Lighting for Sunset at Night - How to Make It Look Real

So to create this consistency in natural daylight, I saw that frame right kind of on that
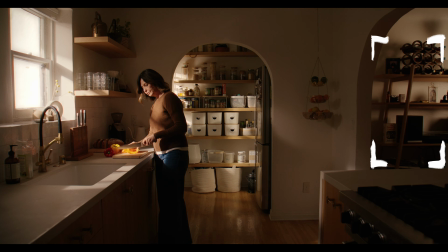489s
the shelf that you see kind of peeking into the corner into that other room, that living room. It was really, really dark because there's no daylight out.
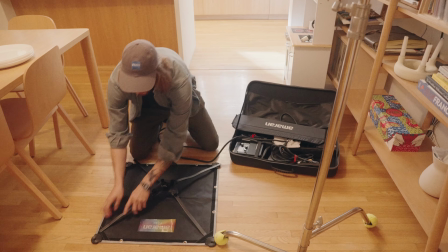496s
So this was a quick and easy one. I just put up an F22C, an Amaranth F22C, and I put that with a softbox on.
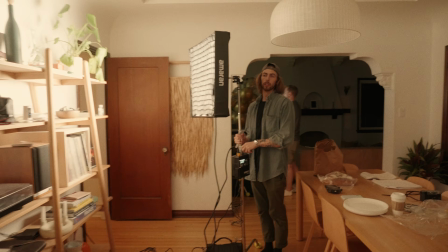504s
Now, I used the softbox to kind of create this ambient soft light because we've got our sun coming in this side of the house on frame left.
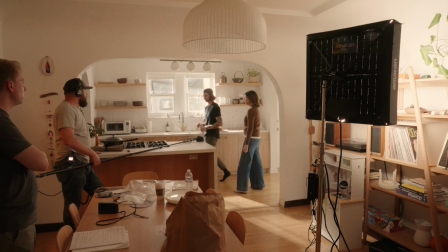513s
So it wouldn't make sense to have a hard light coming from frame right. So that's something you want to be mindful of, is keeping your lighting direction consistent as sunlight would be.
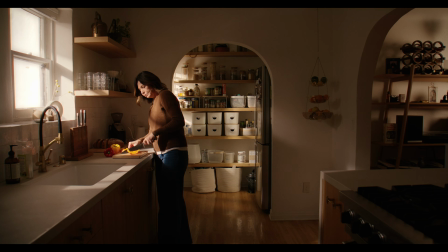521s
So I was really just trying to replicate some ambient sunlight bouncing around throughout the house and adding some level on that frame right shelf that's over there.
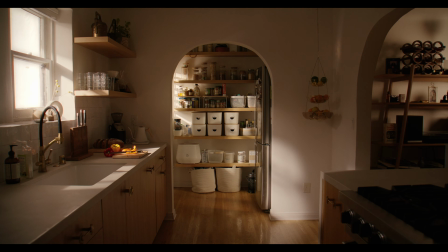529s
So ultimately that is the entire breakdown for this scene. We've got kind of two shots.
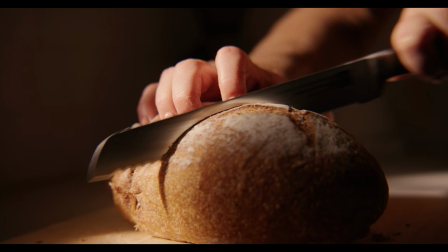534s
We just had this wide establishing and then tight. And it was, you know, it was a pretty simple scene as far as sunset lighting goes, but there's a few just little tips and tricks that I thought would be pretty helpful to talk about in this video,
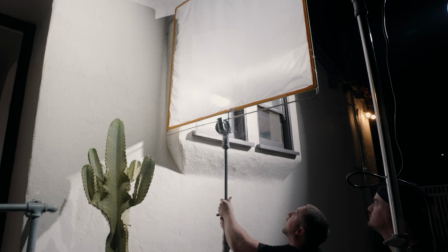544s
like the skylight and, you know, the consistency of lighting direction, the soft fob technique, all of this fun nitty gritty stuff. So that's going to do it for this video. I'm going to go take some Advil, maybe drink a beer. Adios, hasta luego. I'll see you guys in the next episode, and take care and have a good holiday season that we're coming up on. All right, adios. See ya. Bye-bye.